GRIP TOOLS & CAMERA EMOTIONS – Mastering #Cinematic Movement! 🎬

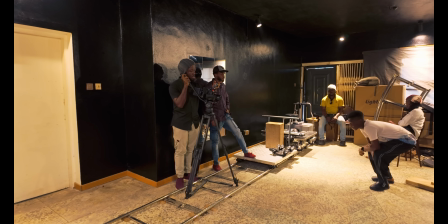And action.
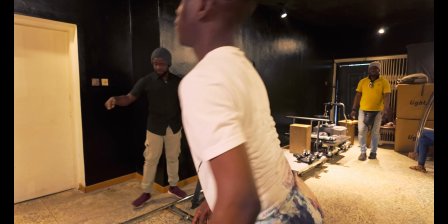Okay, so let's take the camera and bring it there. And action.
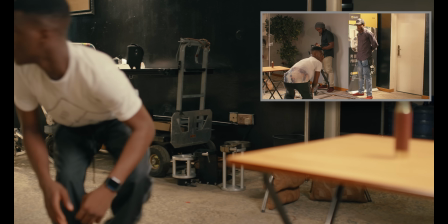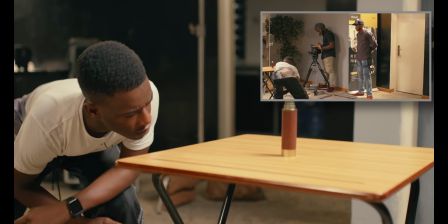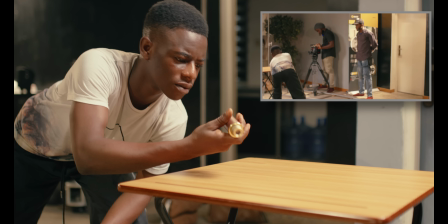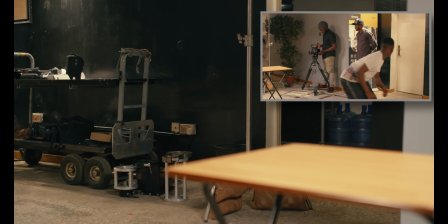And you leave. Okay, now let's repeat that action, but closer.
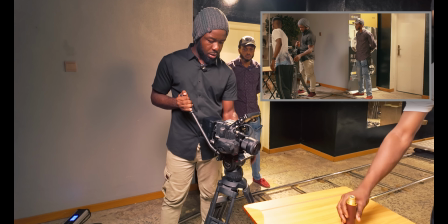Okay. Now come again. Now try and pick it. Squat, squat, squat.
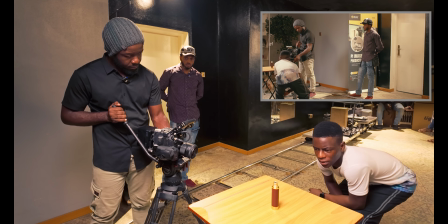Let's see. Come, like you're at the point of picking it. Okay, so let me find that frame.
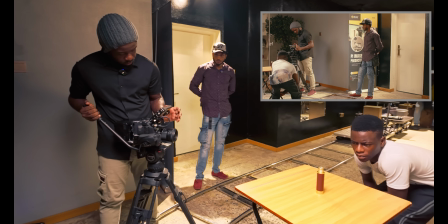Okay, yes, found it here. Ready? And action.
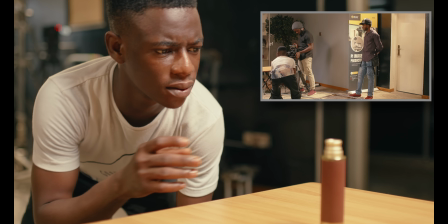You try and pick it.
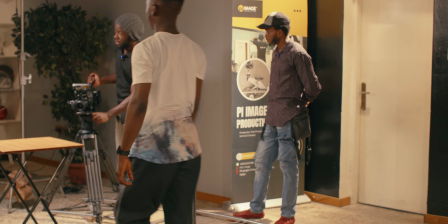And you leave. Now that took us about 3 setups to be able to achieve that. Try and achieve that, something as similar as that. Right, yeah. But now we're going to try a third scene, a simple scene, a guy and a girl holding hands, and the camera goes from the hand to the face. And that'll be like a third scene in comparison series of how the grip tools contributes to camera emotions. Do you have anything to say about the limitations or our experience of this one? I think there are 2 outstanding things I could really say about the Cinetech dolly and then the rest of the camera supporting case. Like looking at the economics of it, like being like having that sense of comfort, and then, like compared to the Dana dolly, and then probably it gives me, like it's something that every cinematographer should actually, really consider, when they're actually making their choice in terms of the keys that they are actually, like opt out for. Well, it's important that we all learn how to even use them, because if you never use them, you would not know how to maximize. Exactly. So you'd be like wondering all the contributions into it. Why should I even go for it? Now to my own take on the next scene that we'll be watching.
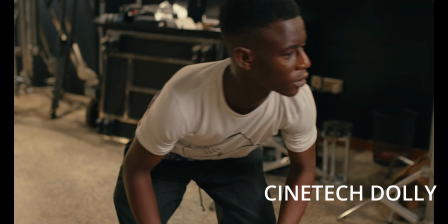One of the beautiful things about this grip equipment called the Cinematography dolly is the ease of perspective change that can actually occur at moment's notice.
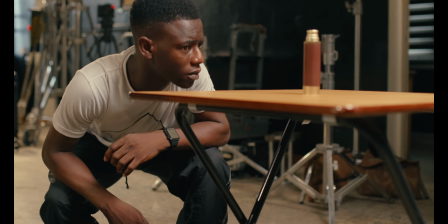And it's a gift because it transports your audience to see a different section of the world.
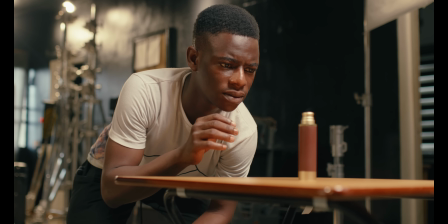And mounting the slider gives us that extended reach for the Z-axis, like you can see.
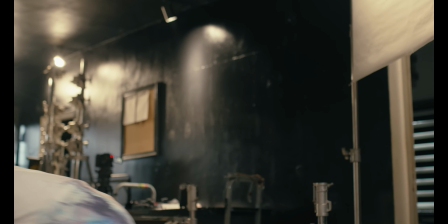That brings us more closer to the character and make the experience more engaging. So if you look at the same move now with the doorway dolly,
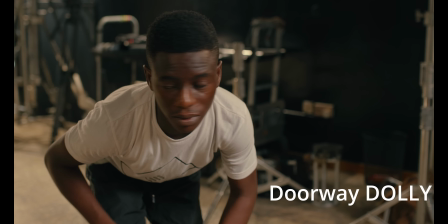we're a little bit more objective by the time we get to the perspective shift, because all we can do is just tilt.
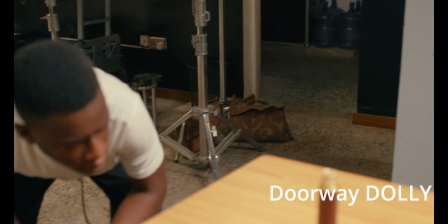It's also a great tool considering the limitation that you're locked in and you can't go as low and actually see what the character sees,
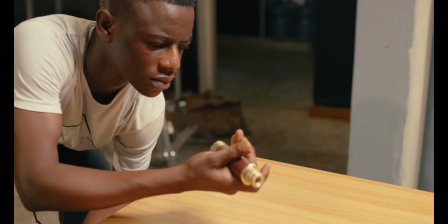where it's not as immersive as the first tool. And same translates when you look at the other tools you get.
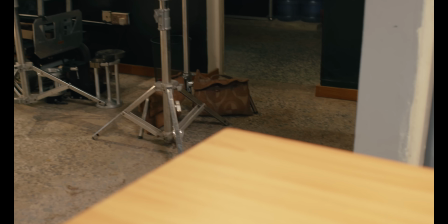And there's not even that push to heighten the moment or call attention to the importance or the significance of the stethoscope.
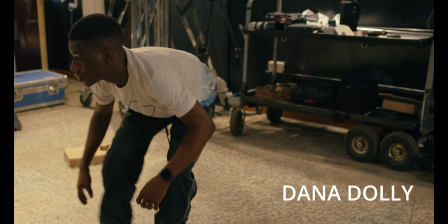The Dana dolly has a shorter stroke,
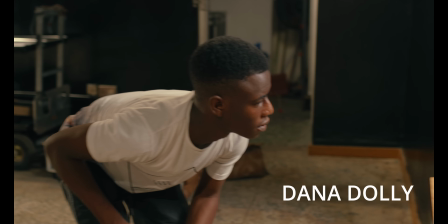because the limitation of the pipes we had, we didn't have like long pipes to stretch it across,
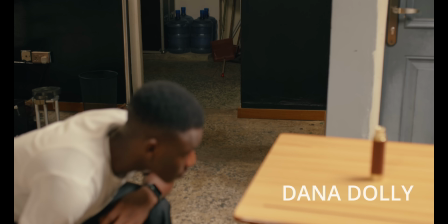but you get the same idea of the same limitation that both cameras offers.
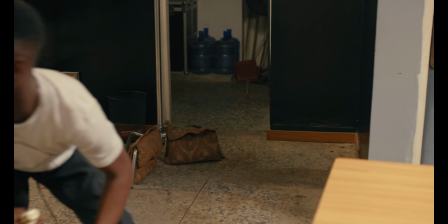And there's this less smoothness that it's not as smooth if you go back
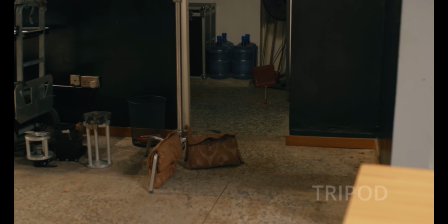and rewind back and compare it to the hybrid dolly that was being used, the hydraulic dolly itself.
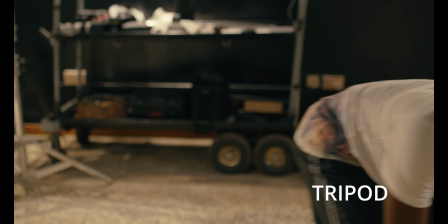Our good old tripod enables us to do the blinking thing. We cut, pick up the shot.
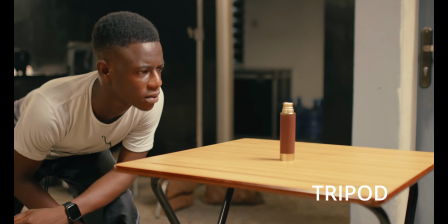That's like the second setup, and we're moving again for a third setup,
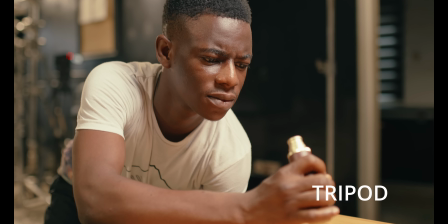which just adds to the time on set that requires to actually achieve a shot that can be done in one fell swoop.
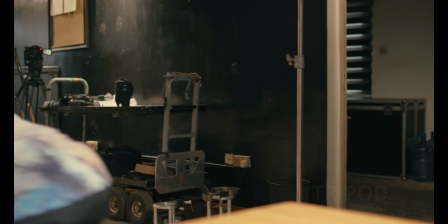That gives you more time to be creative.